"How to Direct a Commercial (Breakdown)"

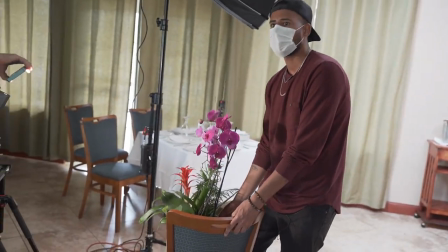[7:46]
I just don't want it blocking her too much. I don't want to feel like they're in a jungle.
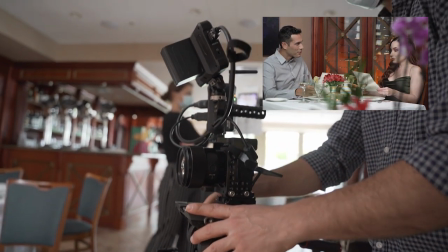[7:53]
Damn, that's smooth.
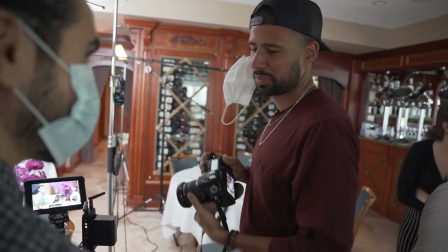[7:57]
Looks like days of our lives, like that.
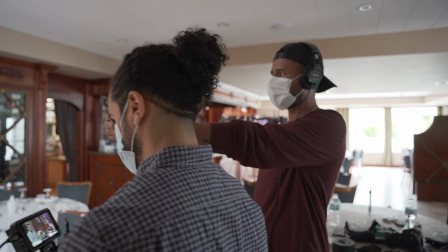[8:02]
So, let me have you start on this side. You're going to cut across and then come back that way.
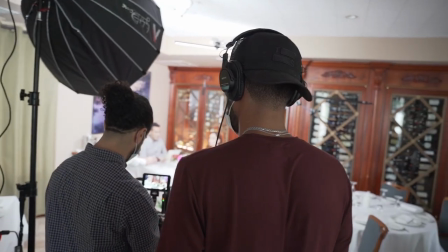[8:09]
The new slider shot that we introduced on here, it looked a little boring, not having anything really happening as we introduced them. So what we actually did, we got the makeup artist to cut across the camera this way and then had the waiter walk in.
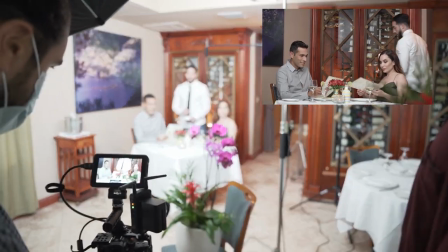[8:26]
And those are the very little things that, you know, really saw that bigger production look. It's, you know, I love watching television and watching really big TV show productions to watch things like that. how are they introducing characters how are
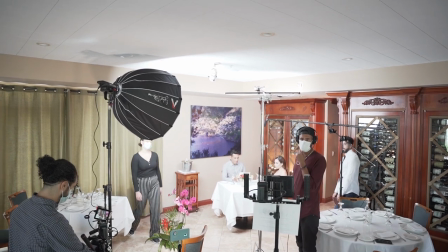[8:39]
they doing these different things so i think just adding her walking across the camera and then as he walks in it's one of those things that adds a little touch that goes a long way we actually did the exact same thing for this other beer commercial that we just did that we had somebody walk across the camera as the character walked in and you know it really sells that other level of you know production into your videos that doesn't really cost you anything you know the way that we shot it you couldn't tell the show the makeup artist it looks like she was either hostess or a patron that we're just walking through
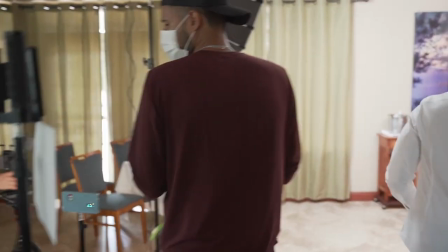[9:13]
money good job guys good job all
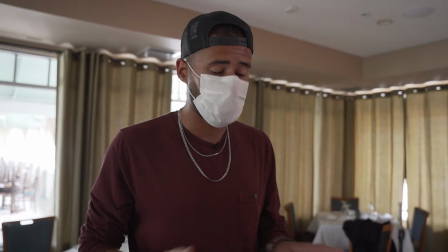[9:22]
right so for me usually the most important part right after the shoot that I like put it in a way before anything is the camera and
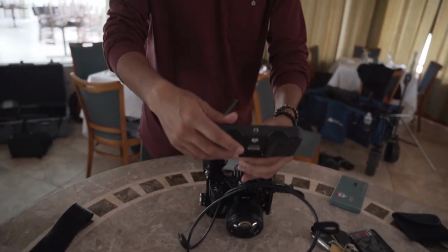[9:29]
make sure that the camera is usually the most expensive piece of gear that you have here so you usually want to get that wrapped up put away
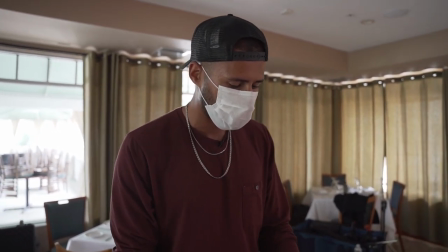[9:36]
because the last thing once you know somebody's putting something away and then knocks over the camera and then you know you're gonna be in trouble then also the most
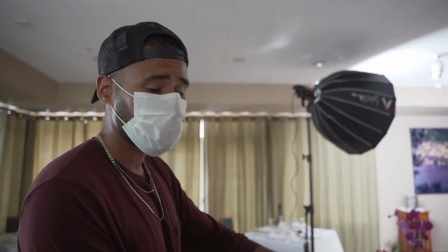[9:45]
other important part of shooting that location is you got to put the location back better than how you got it so always keep that
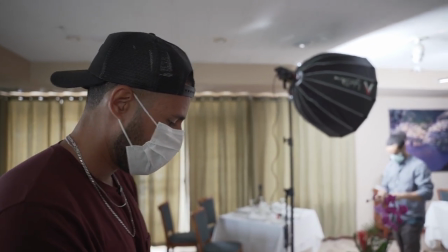[9:53]
in mind because you know this is about building relationships with people so the last thing you want is to go to somebody's place trash their
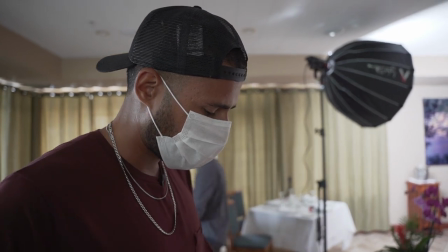[10:00]
home you know they're not gonna probably invite you back so always put it back better than how you found it that's a wrap let me know what do you think about these kind of videos um you know is anything on here that I did not cover that you want to find out more about let me know in the comments thank you for watching I really appreciate it it's crazy to me how much this channel has grown in the past year I started a year out at 100 subscribers and at this moment we're about a 708 and that's crazy i really appreciate you guys um once again like i'm very grateful i'll see you guys next time peace